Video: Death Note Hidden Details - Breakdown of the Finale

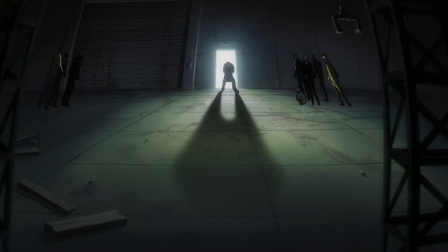Do you like the finale of Death Note?
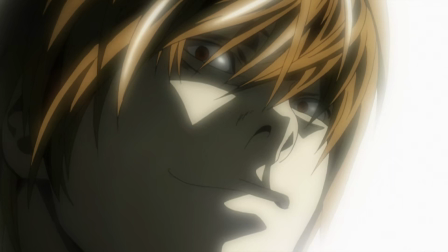Death Note is often praised for its complex web of mental battles between light and L, although the anime adaptation does not get enough credit for its cinematic direction.
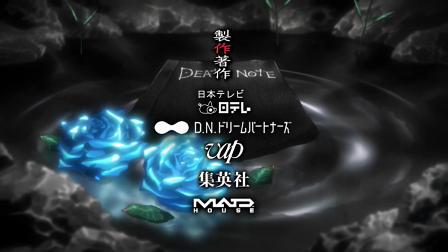The direction of Death Note is impeccable, especially compared to its contemporaries.
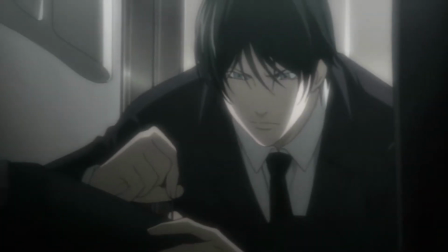The writing of the final arc doesn't maintain the highest of qualities when compared to the rest of the show, but the outside direction remained all the way up to the final episode.
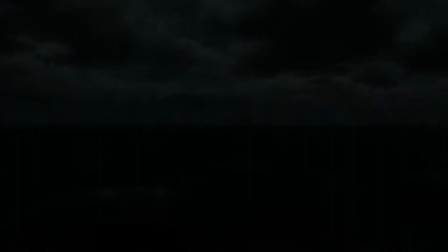I wouldn't call Death Note a subtle show, but it has a lot of subtle, symbolic framing. We're going to analyze the final episode so that next time you watch the show you can get a little more added.
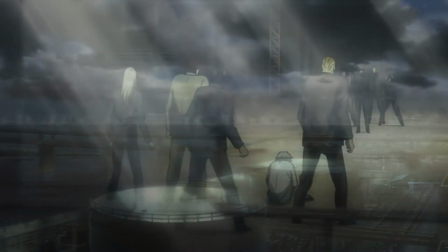The first detail I wanted to cover is one that you might have already seen if you're a fan of my shorts.
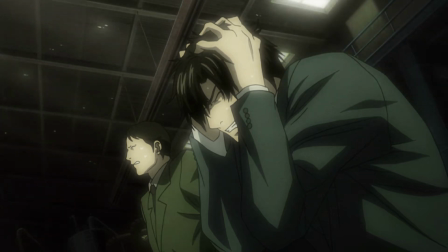Stay tuned though as there's more to find in the finale other than what I've already discussed. Often Light is trained with a crane that resembles a noose and she's about to be executed.
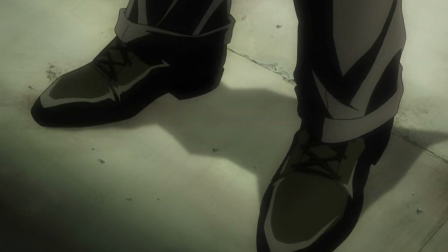The first thing you might think is that I might be reading too much into this but this is the only background item given constant prominence.
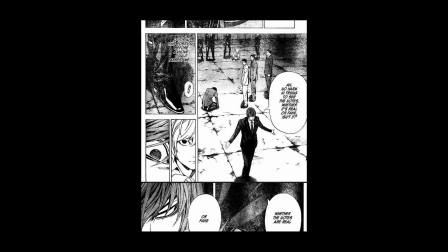Another important note is that these cranes are entirely absent from the manga.
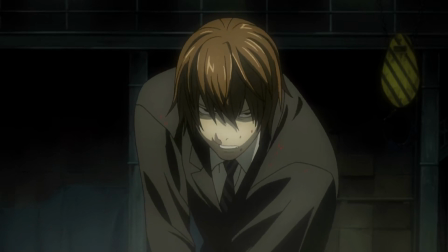This means that the animators had to have intentionally place these hooks in each frame they're in.
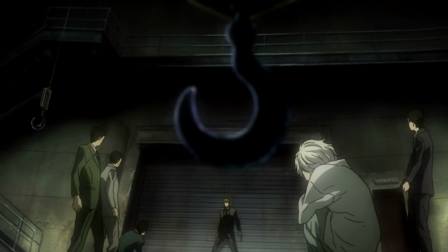They often also hang above light's head and sometimes the centerpiece of a shot with light right under them.
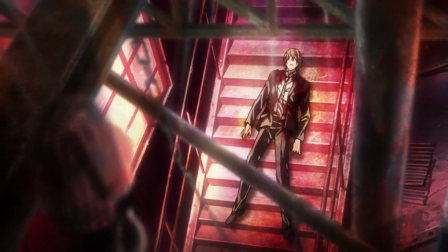In the final full body frame of light this screen is actually still on the foreground and this scene is entirely original to the anime so I don't believe it was done incidentally.
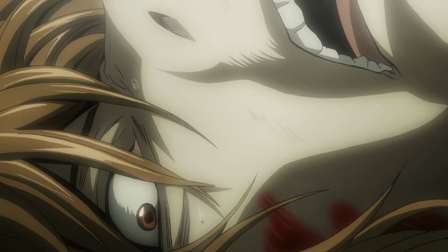The second detail I wanted to cover is the humiliating use of lighting.
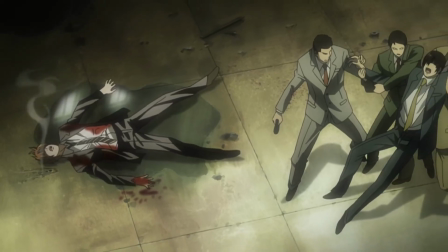Light is often used in film and animation symbolically and is used pretty heavily in the series.
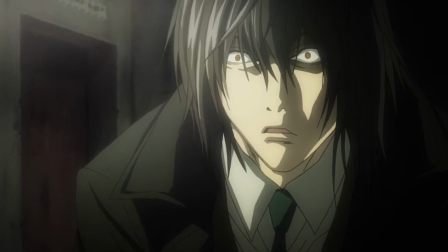If the lighting didn't clue you in, then hopefully the constant angelic choir did.
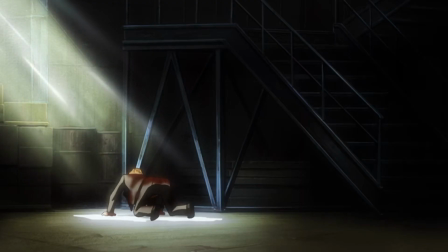Here it's used in a way to almost insult Light more than anything else, at least in my interpretation.
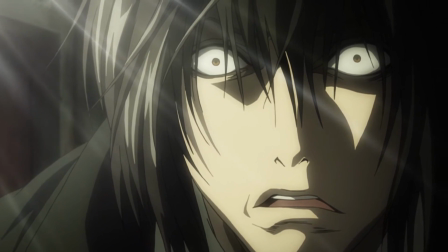It's often placed on Light in this angelic way, as if the show is trying to say, this is your god, when Light is at its lowest and most pathetic, begging for help.
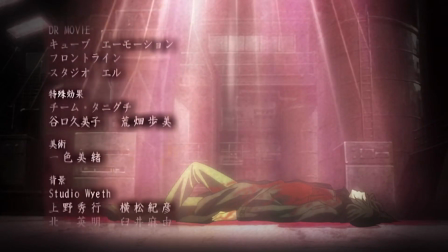Mikami's corpse is also showered in this light, as he is an apostle of this fake god. On Light's deathbed, he's also showered in this angelic light.
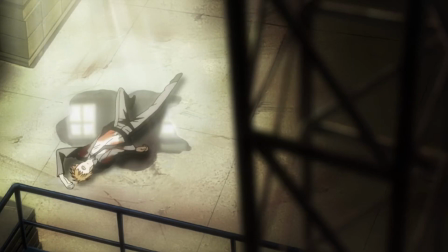The next thing I wanted to discuss was Light's escape, which is entirely original to the anime.
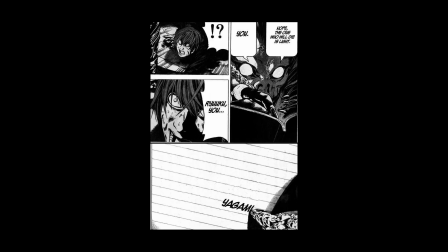In the manga, Light is killed by Ryuk in front of everyone and he does not go out gracefully, begging Ryuk to reverse the process knowing full well that his fate is sealed.
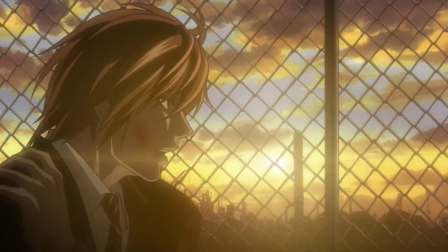He goes out kicking and screaming like the child he is. In the anime we are treated to a new somber song as we get flashbacks of Light's early days.
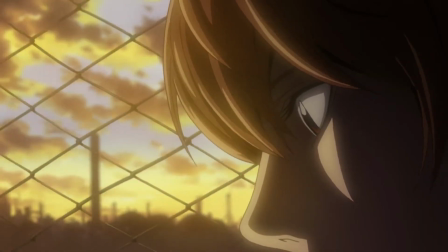We see that early Light and current Light cross paths and current Light actually looks at old Light passing him.
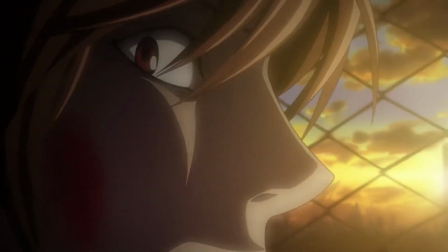Many fans of the manga have criticized this for letting Light off too easily. I partially agree and disagree.
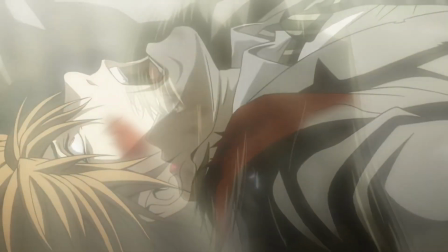Light did humiliate himself in the final episode calling for people he knew that couldn't help him. Him asking for Misa and Taka to feel especially brutal knowing how little he thought of these people.
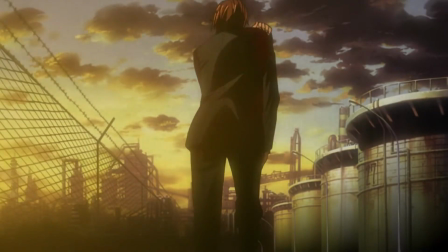He yells into the void as everyone just looks at him pathetically. Light runs and flees like a coward looking back at his life.
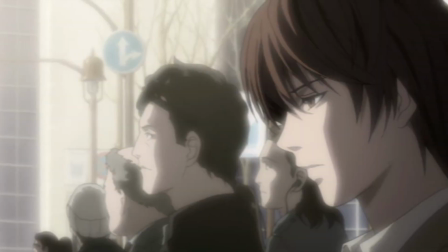The somber music is more for the viewer. Much like Ryuk, we enjoyed watching Light get away with things for entertainment.
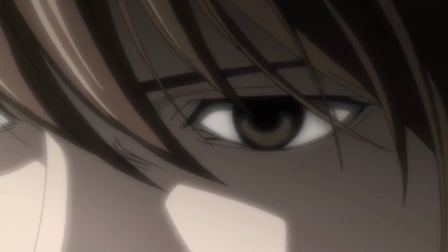After 37 episodes, it'd be disingenuous to say we didn't have some connection with Light, even if we did or didn't agree with his actions.
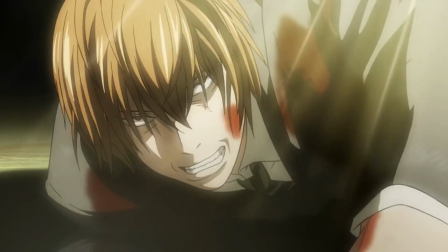Ultimately, Light is a manipulator, a child and a coward who cricks and screams when he doesn't get his way.
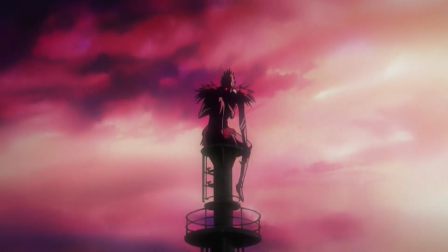I don't think that was admitted from the anime, but as a viewer, we got a final chance to look back on the series and the character we enjoyed.
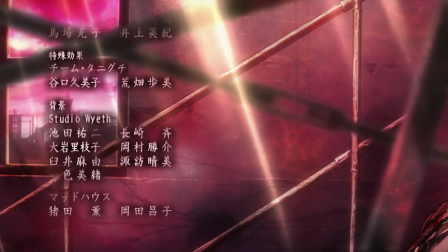The only thing I don't have a solid read for is why we see L. It could be read as L getting the win finally,
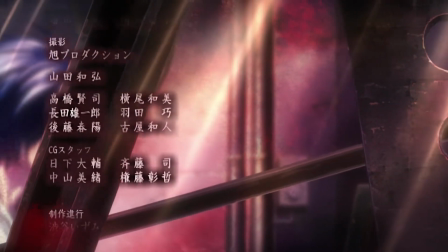or it could be read that Light cared for L more than he let on in his final moments.
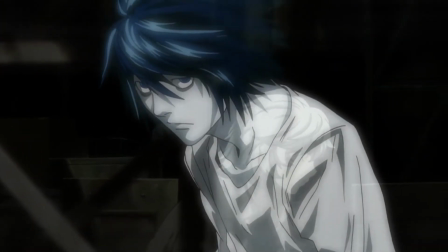He would often criticize the SPK and Nier for not providing him the entertainment for L did, or the respect that you had for him.
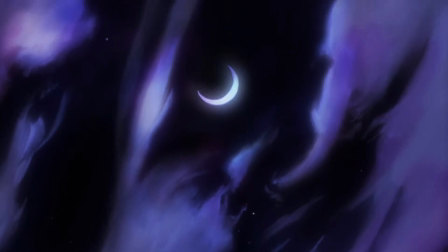The last thing I wanted to note is that it's nice that the absolute final shot is of a crescent moon.
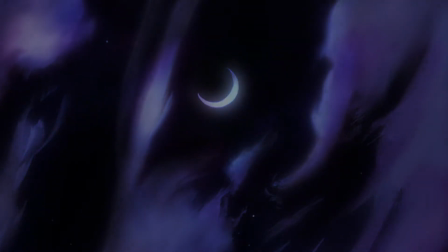As you know from earlier in the series, Light says his name is written with a character for moon in kanji.
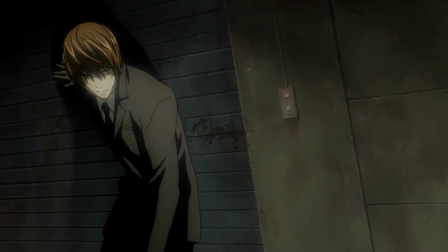I didn't really talk much about the plot because I didn't really care for it and it's not as interesting as the execution of Light's execution on full display.
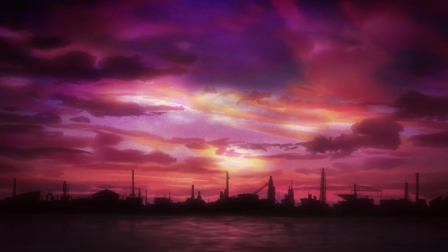And that about wraps it up. And as always, please subscribe if you want to see more videos like this one.
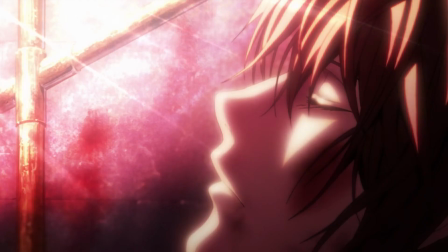I know this is originally a short and I wanted to make sure it didn't get buried in the amount of shorts I've published as well as expand on it.
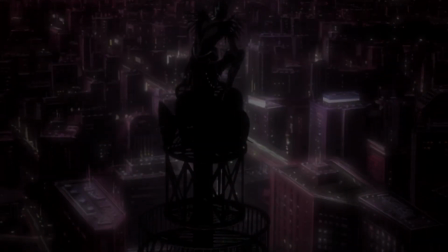Thank you all for watching.